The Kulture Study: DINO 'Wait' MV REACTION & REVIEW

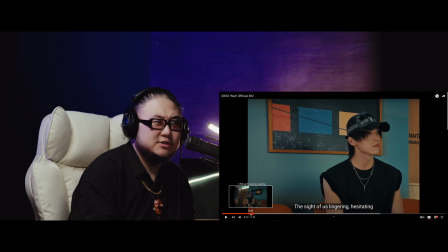510s
Just a lot of practical effects, just practical effects being not CG necessarily, but
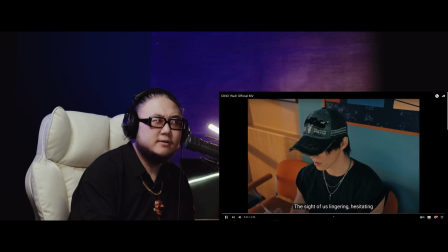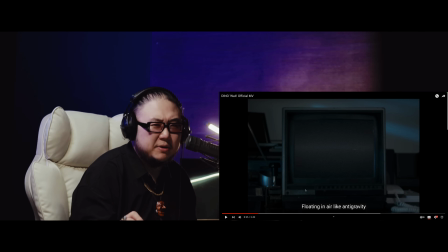523s
and for the video that it being a sensual, seductive,
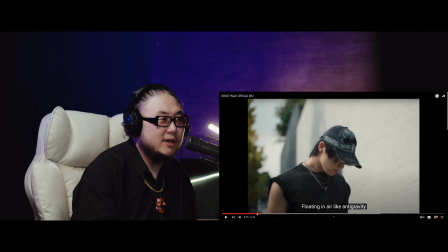529s
crazy dance video, he's also trying to make this look like a vintage retro,
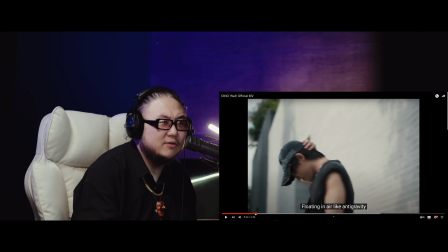538s
almost like a photograph, not even a video, but you see how grainy it is.
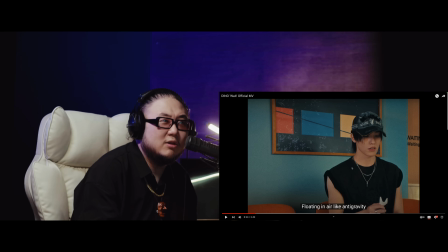543s
He's trying to make it look more like film, quite literally like film.
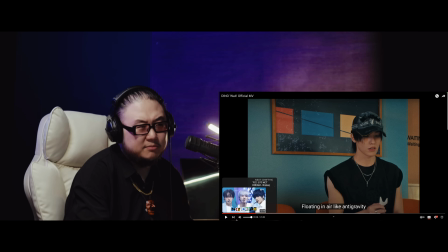549s
This is not a look you often go for with a, not even just a music video, but a dance video, but also a pop dance video.
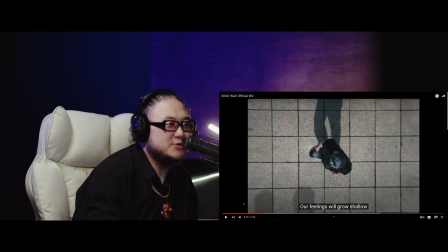562s
And his shot choices, my God.
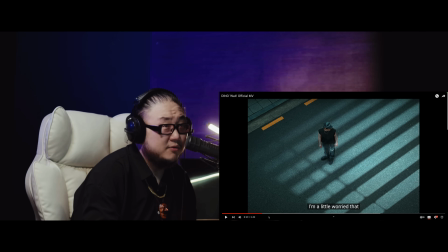567s
From the off angle aerial shot with the beautiful patterns. Like everything about this is so artistic, to the aerial shot.
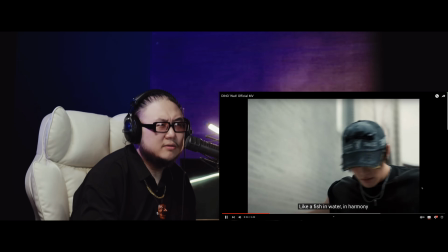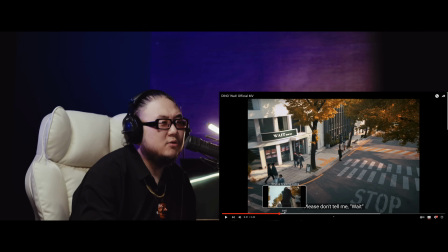583s Please don't tell me.
And notice this about the editing too, that's really well done.
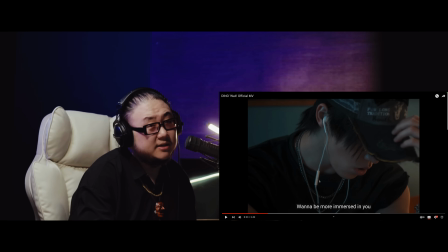588s
The editing is very fast.
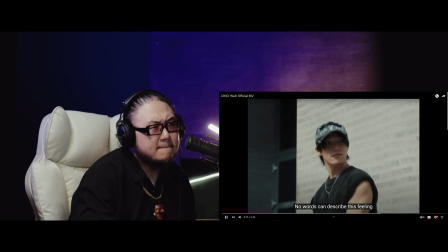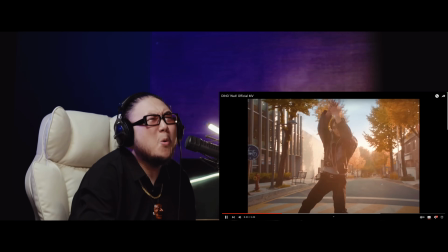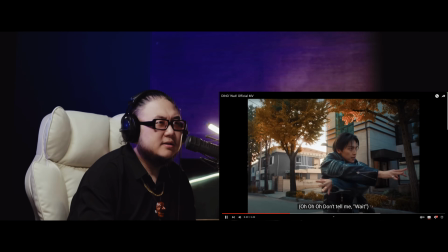605s
So it feels like the music video has been moving fast from the
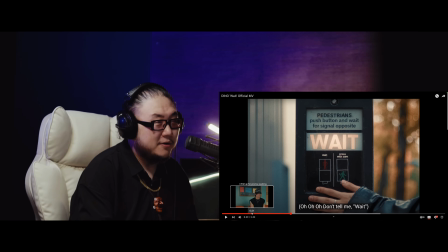610s
from the moment Dino gets basically passed up for his number, and then from that point, he's kind of wandering around. But with the editing and obviously the music itself, it just kind of leads into that moment with a lot of great momentum.
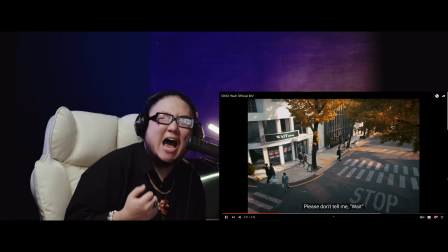629s
It's kind of playing with like the I don't want to wait, I'm impatient.
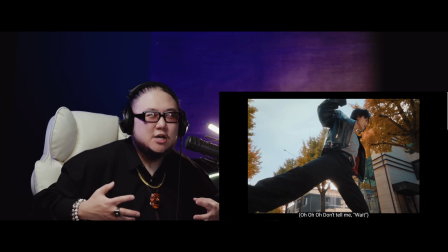634s
And the chorus is his sort of visual big impact.
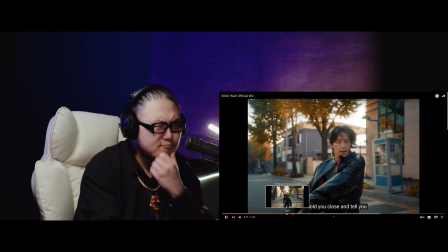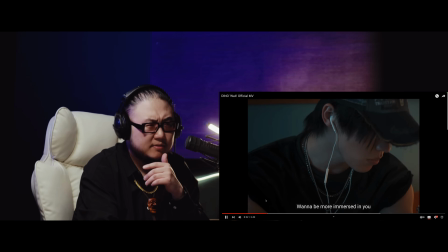644s
Is this also... It's also the first time the kick comes in too. You hear some percussion.
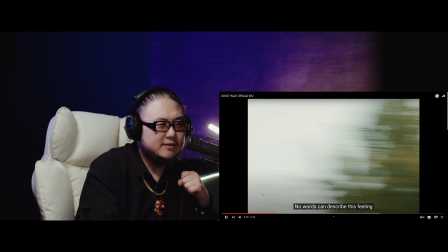655s
Oh, I see. The kicks are way more...
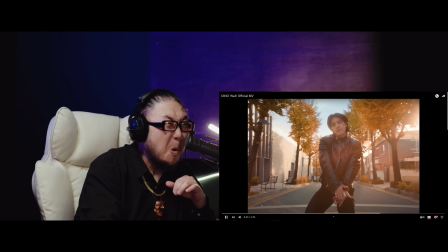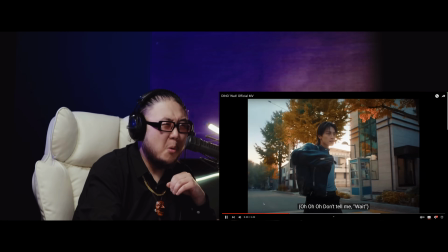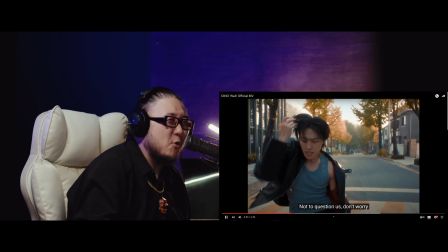670s
It's way more aggressive in the chorus, buddy.
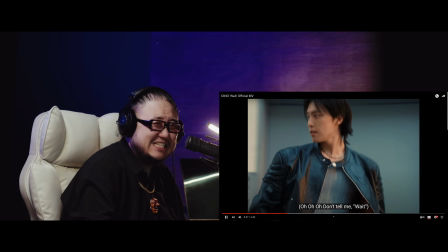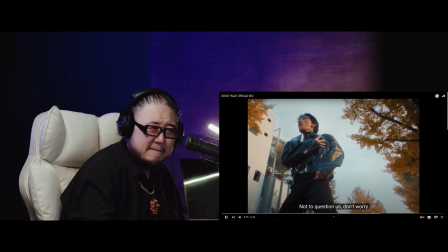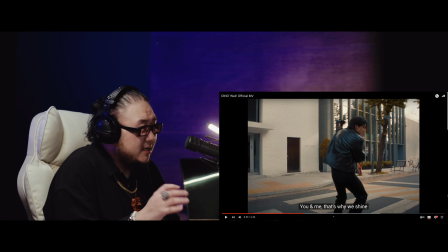687s
Okay, I can't be sure. That dun dun dun dun dun dun sounds like a synth or like a piano.
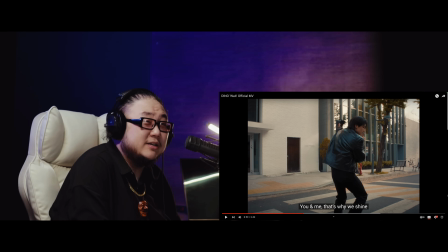700s
Why does that sound like it? I think every single hit of the key is matching the kick as well. So they're going off at the same time. And you guys can hear how fast and aggressive it is too.
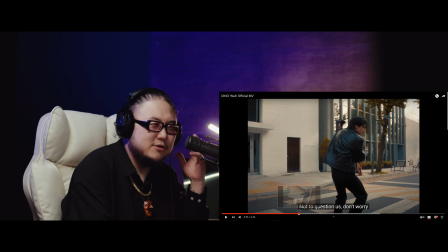711s
So it's causing such a weird, I don't know, weird sensory reaction.
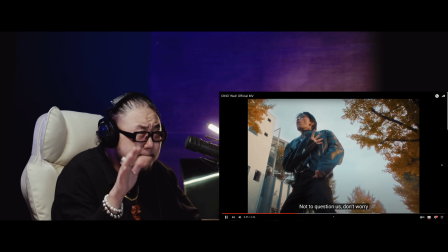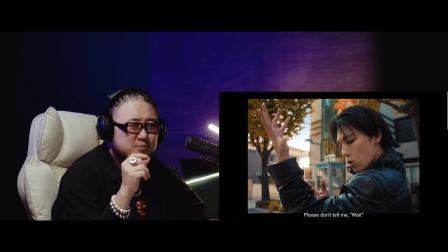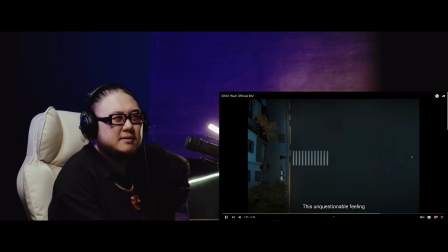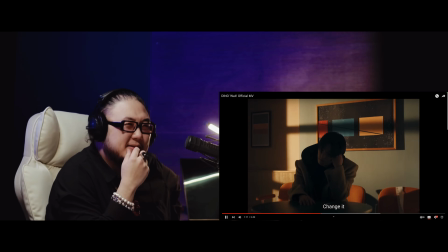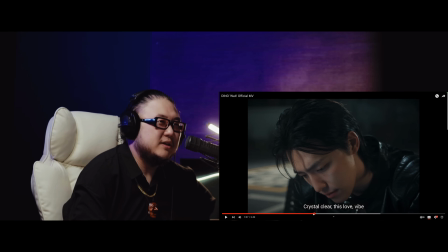740s
See, it's really through the editing, and it's really through the clever way of, this is a really great music video.
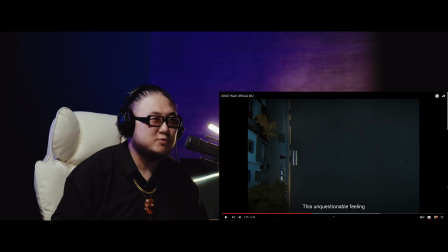746s
It doesn't have a super deep plot or story. The plot's really simple. He's saying, listen, girl, I don't want to wait. Don't make me wait.